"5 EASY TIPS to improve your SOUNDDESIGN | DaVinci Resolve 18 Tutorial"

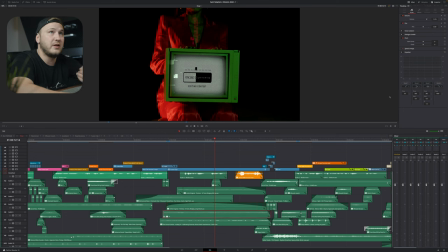243s
The other one is set to minus 48. this one right here is set to minus five and this one right here is set to minus 14. So this just helps to blend everything in a little bit more nicely and you don't want to drive the attention to all the sound effects at once.
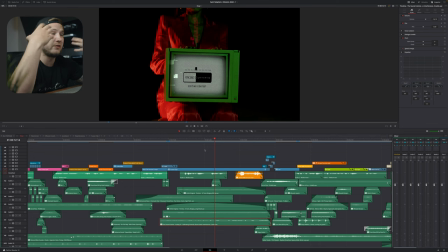259s
You want to have the attention on one sound effects but then additional sound effects to emphasize the sound that you want to drive the attention to.
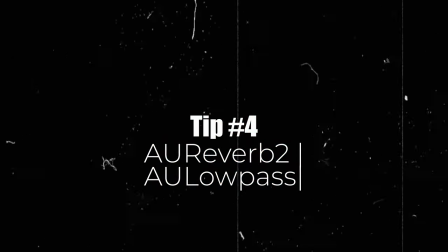268s
So now let's talk about my two best kept secrets when it comes to sound design and those are the effects that I use.
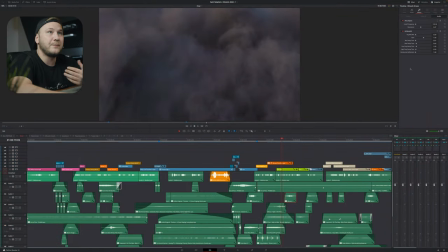274s
So if I'm going to select the whoosh effect right here I always add a low pass filter and a reverb effect to my audio as you can tell by looking at down here.
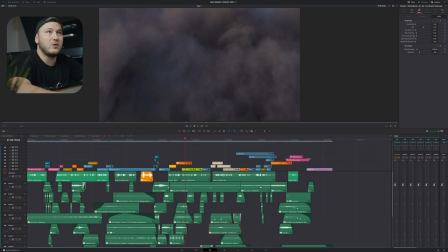285s
Again reverb and low pass filter. Sometimes I only go with reverb or low pass depending on what sounds better. It's just a matter of playing around and the best part is if we go to the effects library in the top left corner
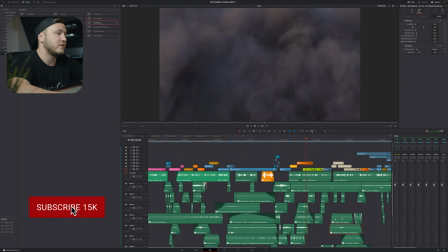298s
AU effects and then drag in the low pass filter right on this one right here.
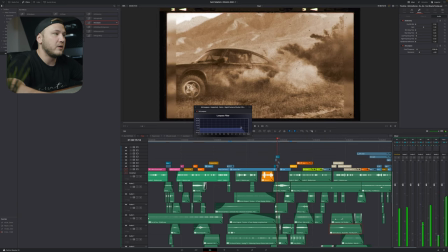304s
Then you can play this back to listen how that sounds and instantly play around with this dot right here to cut out the frequencies that you want to cut out. And using the low pass filter and the reverb filter has made such a big difference in sound designing for me.
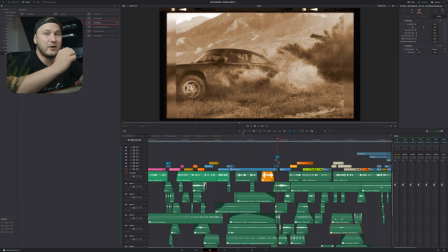321s
Use those two effects and you will see how far that goes by sound designing your own project.
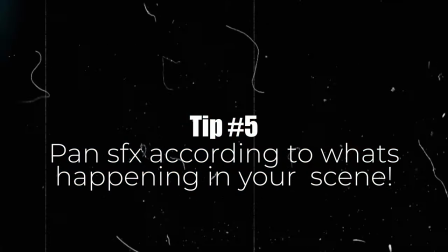327s
And the last tip that I want to give you is to play around with the pan slider in the audio tab in the inspector and what the pan slider does
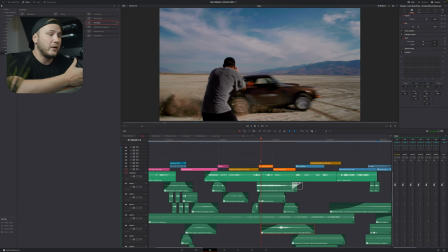334s
is if you're using headphones like these or you're having high quality speakers that if i'm going to drag the pan effect to the left side you can hear that the audio is only coming in from the left side of the ear if we continue this and the car passes
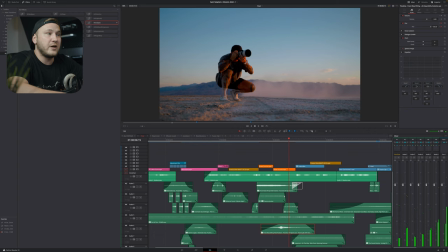348s
out of the right side of the frame right here again it goes out of frame until we're all the way at the right side so that is
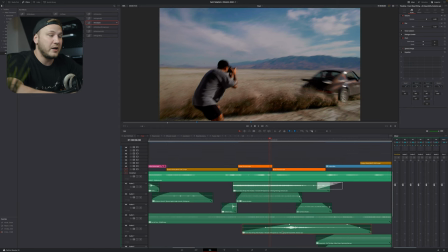355s
one simple tip and what I've done is I've also added a couple of keyframes and that is just due to the fact that the car right here is a little bit more far
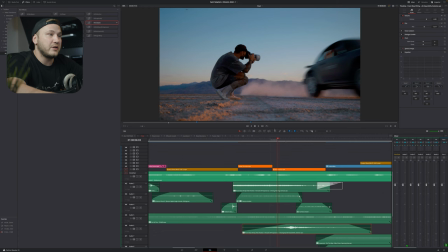364s
away and once it's coming closer to the viewer I increase the loudness so that it makes the car actually sounding
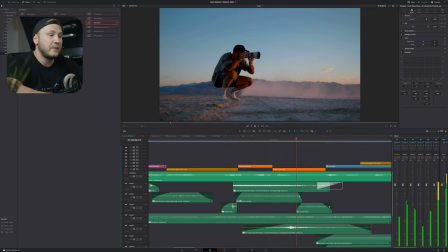372s
that it's coming towards you and then once it leaves the frame the loudness goes down again because it just doesn't stop behind leaving the frame it keeps on driving or at least that's what we're thinking so we have to decrease the loudness once again.
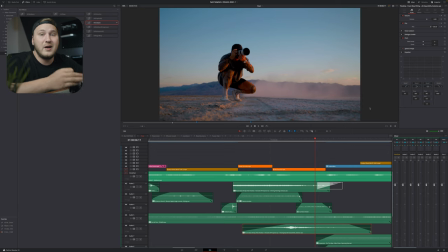386s
So now go ahead, play around with some sound design techniques that I've just shown you, and I promise you, this will make a huge difference on your own projects. So that's it for today. I hope you enjoyed this sound design breakdown and some of the sound design tips that I gave you. And if you want to create better videos faster using sound effects, make sure to click the link in the description, head over to Envato Elements and sign up. Still 50% off until Monday the 28th. And with that being said, hope you have a great day. See you next time. Bye. Thank you.